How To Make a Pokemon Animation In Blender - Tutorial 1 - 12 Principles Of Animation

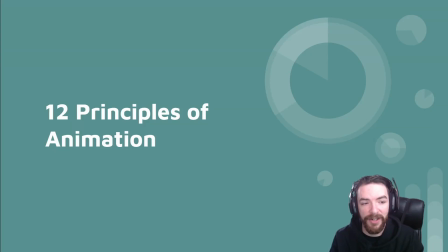0:00 Hello guys, and welcome to week 1 of 3D animation and visualization. Today we're going to be going over the 12 principles of animation. Now, they're not a need to know, but they're pretty good to know. That will help you out in the future. Just have them in your mind, ruminating in the background when we do some of these future projects in Blender.
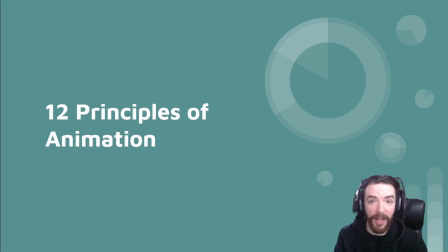0:17 So this will really help us in the future.
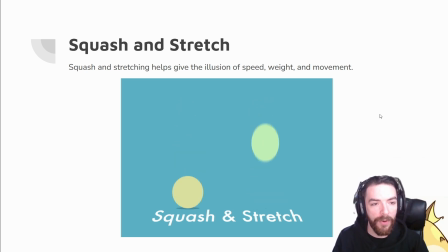0:23 The first principle is squash and stretch. Squash and stretch helps give the illusion of speed, weight, and movement. So in this GIF here, we could see this one ball on the right, no squash and stretch, and the ball on the the ball on the left, no squash and stretch, and the ball on the right has plenty of squash and stretch.
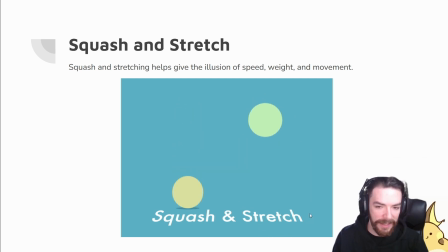0:43 And it kind of just gives it that that life that everyone kind of expects when they see an animation.
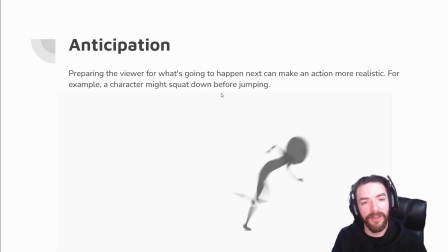0:50 Moving on, we have anticipation. Preparing the viewer for what's going to happen next can make an action more realistic. For example, a character might squat down before jumping. So you can kind of see this character, he braces himself before he sprints.
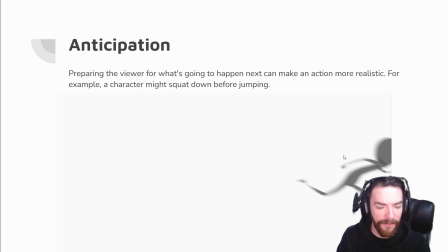1:04 And this helps kind of give a variation of the framing.
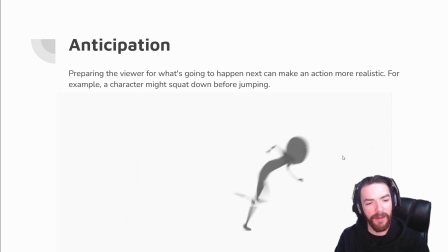1:07 Because for me, I always have a hard time animating because I don't know what to animate next.
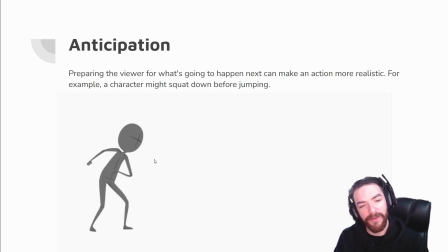1:14 Like, I know I want to draw a character sprinting, but if you just draw a character sprinting, it kind of is a little boring. There's nothing to it.
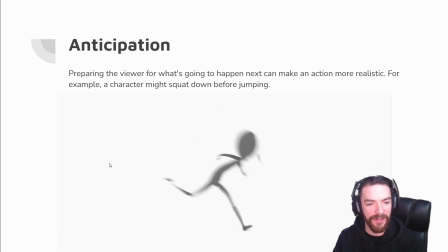1:22 When you incorporate this bracing for action, it changes what the character's doing and gives it a more lively animation.
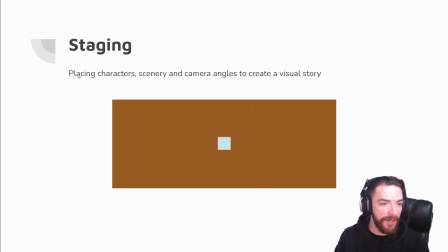1:30 It makes it feel more real. Number 3, we've got staging, placing character, scenery, and camera angles to create a visual story. Now, this is kind of, think of your rule of threes, your foreground, your background, what's going on in comparison to your character.
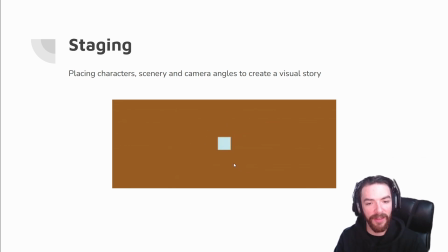1:48 Just telling a story and deliberately staging things to tell and convey your story the way that you want, or the way that emphasizes the emotion that you're trying to tell. And that's kind of what staging is. Straight ahead versus pose to pose.
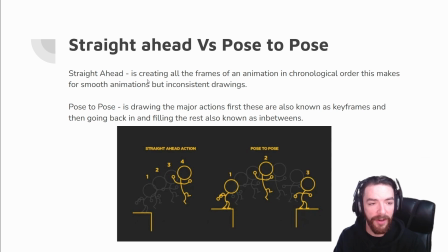2:05 Straight ahead is creating all the frames of an animation in chronological order. This makes sense for smooth animations, but inconsistent drawings. And what I mean by that, if you look down here on the bottom left, you can see that this was drawn in chronological order.
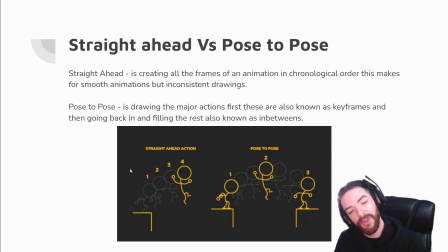2:21 However, typically, if you do it this way, sometimes your drawings can get away from you. By this frame, usually this character might not have the same head. Like, the head could be circle, but now it's kind of oval because you can't draw a perfect circle every time.
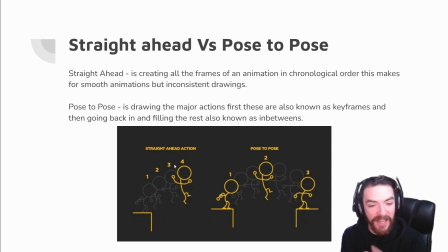2:40 And that's kind of what I mean by that, is it can tend to get inconsistent, right? And so moving on, we have pose to pose, is drawing the major actions first. These are also known as keyframes, and then going back and filling the rest, also known as in-betweens.
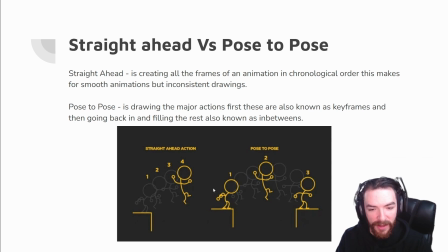2:58 So actually, you can see here the 3 keyframes and the 4 in-betweens. As long as you get down these major poses, then you'll actually be pretty decent with the consistency of the drawing all the way through,
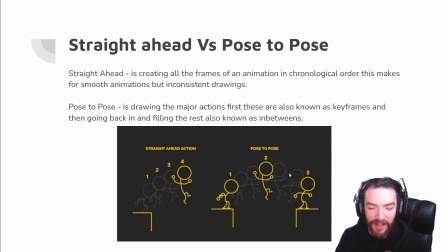3:12 because these in between happen so fast that our eyes can't really see what's going on. They can kind of see it, like where you could go like, oh, pause that. That was interesting, but they're not as noticeable as having these 3 frames being inconsistent.
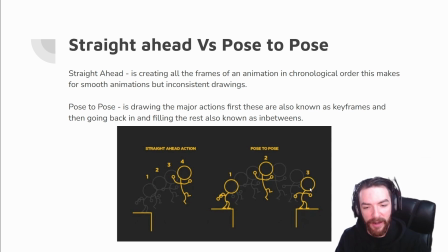3:30 So it's good to keep that in mind. If you've actually had, or if you ever used Adobe Animate, we actually have this thing where you could take a picture or a shape and you can move it to, like, from the left to the right. And what that is called tweening.
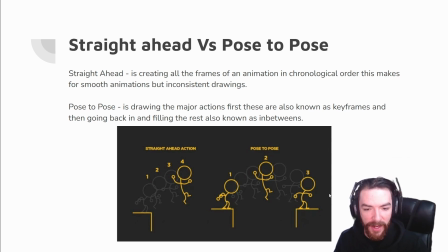3:49 And that word actually comes from this right here, the pose to pose, also known as in betweens.
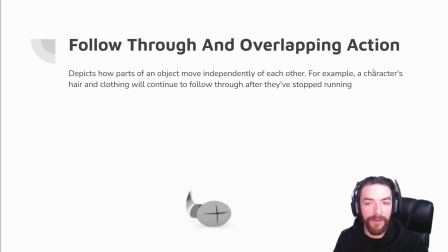3:56 It comes from that word. Follow through and overlapping action depicts how parts of an object move independently of each other.
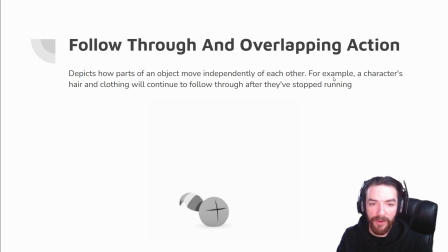4:04 For example, a character's hair and clothing will continue to follow through after they've stopped running. So here you can kind of see this picture of like a squirrel or potentially like a raccoon's tail on a ball. And it's jumping around, it's got that livelihood, but the tail isn't doing the exact same thing that the ball is.
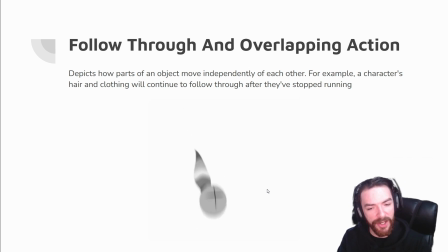4:24 And it's giving that variation of action between the two.
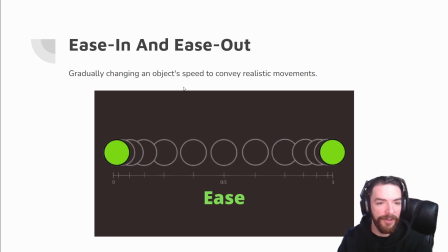4:29 Next, we have easy in and easy out, gradually changing an object's speed to convey realistic movements. So you can see here that easy is going, it goes like this, it goes slow, and then it goes fast by the time it hits here, and then it goes slow.
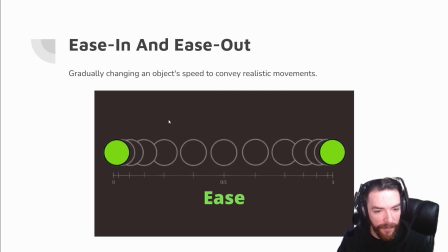4:46 So a good rule of thumb is the more frames you have, the slower the object's going. The less frames you have, the faster an object's going. Slow, fast, slow. And you can actually see this if you messed around with Adobe After Effects.
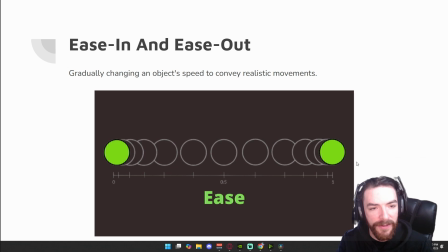5:03 You can actually see this in Adobe After Effects, and this is called Easy Ease, which is instead of having these frames be consistent, see how it's from here to here, it's twice as long, and from here to here, it's maybe about a quarter as long, and it keeps getting bigger and bigger gradually. This is what Easy Ease is.
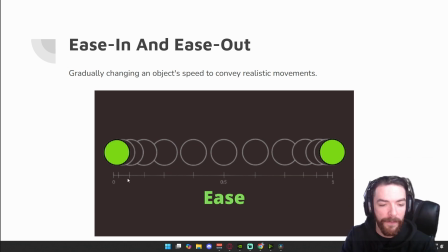5:23 Most people would think that when you animate on, like, let's just say twos or threes, um, that it would be consistent. You always draw on the third frame. But actually, sometimes it's smarter,
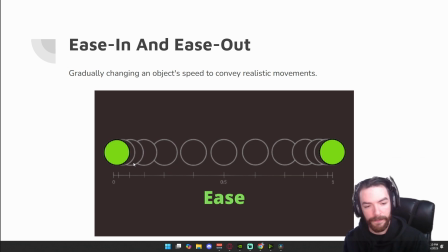5:37 depending on the action that you want to convey, um, to actually use this approach rather than that consistent approach.
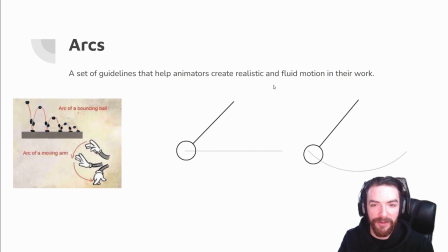5:47 Arcs, a set of guidelines that helps animators create realistic and fluid motion through their work. So starting out on the left, we have kind of a ball bouncing, and you can see the way each one is animated. Like these are the keyframes right here, and each one is animated on one of these arcs.
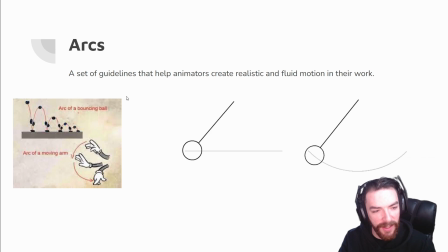6:03 So it's like it said in the definition, it's just a set of guidelines that helps you kind of direct where you're going. And we can see this on the Bugs Bunny Mickey Mouse hand, that it's kind of animated on arcs, and it follows this arc.
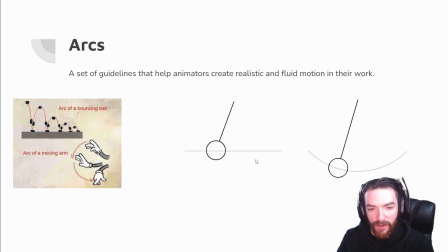6:17 Now, using a classic pendulum, we can actually see which looks more interesting and conveying to look at, which is you want it look flat, which kind of looks a little weird because the line actually looks like it gets shorter.
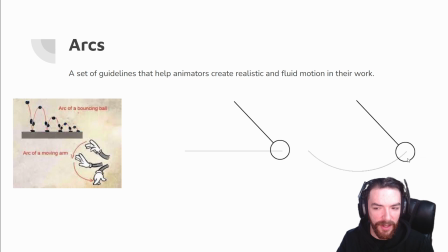6:33 But from here to here, the line actually doesn't look to get any shorter. It looks kind of consistent, actually.
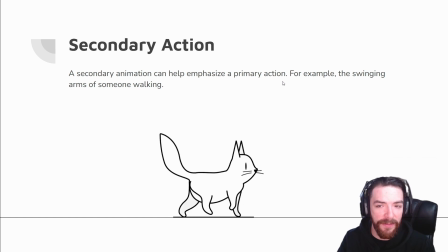6:39 Secondary action. A secondary action can help emphasize a primary action. For example, the swinging of arms of someone walking. So I chose this cat because there's a lot of a lot of secondary action going on within here. So you can see he's just walking, but even within him walking, there's a lot going on.
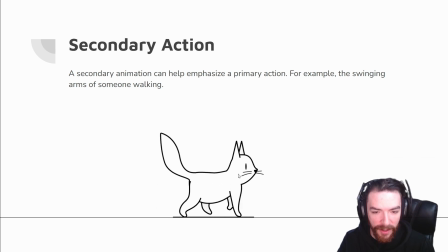6:59 His body and head are bobbing up and down as he's walking, and in conjunction with this, his tail is doing the opposite. So as his head is going up, his tail is actually going down. And then you can see some more secondary action going on. His whiskers are going up and down, and you can see it in his eyeball too.
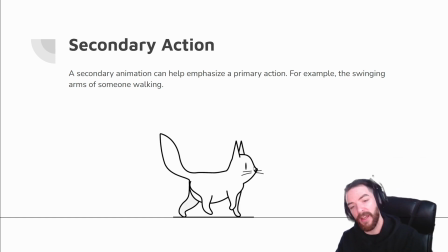7:18 He's also blinking every so often. So just keep in mind, secondary action can really, really help your animations if you're trying to convey a better animation.
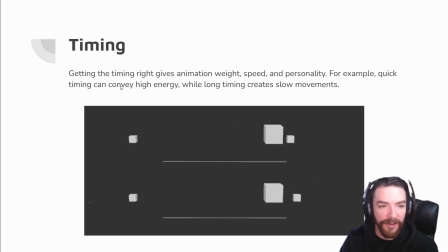7:31 Timing. Getting the timing right gives animation weight, speed, and personality. For example, quick timing can convey high energy, while long timing creates slow movements.
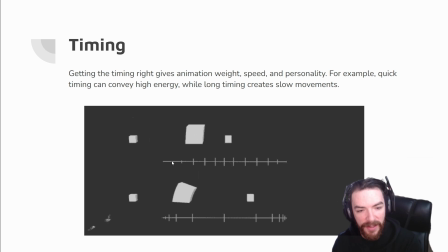7:39 And this is what I was talking about before. You can kind of see that the consistency between these frames and these frames are not the same. And you can also see the animation between this one and this one is not the same. The top one feels a little bit slow and a little bit more robotic, while the bottom one has a little bit more lively action.
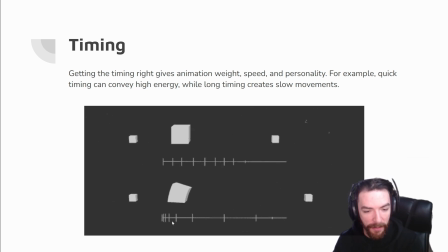7:56 You can see that in the beginning, like I said, the more frames you have, the slower an object goes. But the less frames you have, the faster an object goes. So you can see in the middle right here is when it's supposed to be the fastest, and you can see it's like it's gone.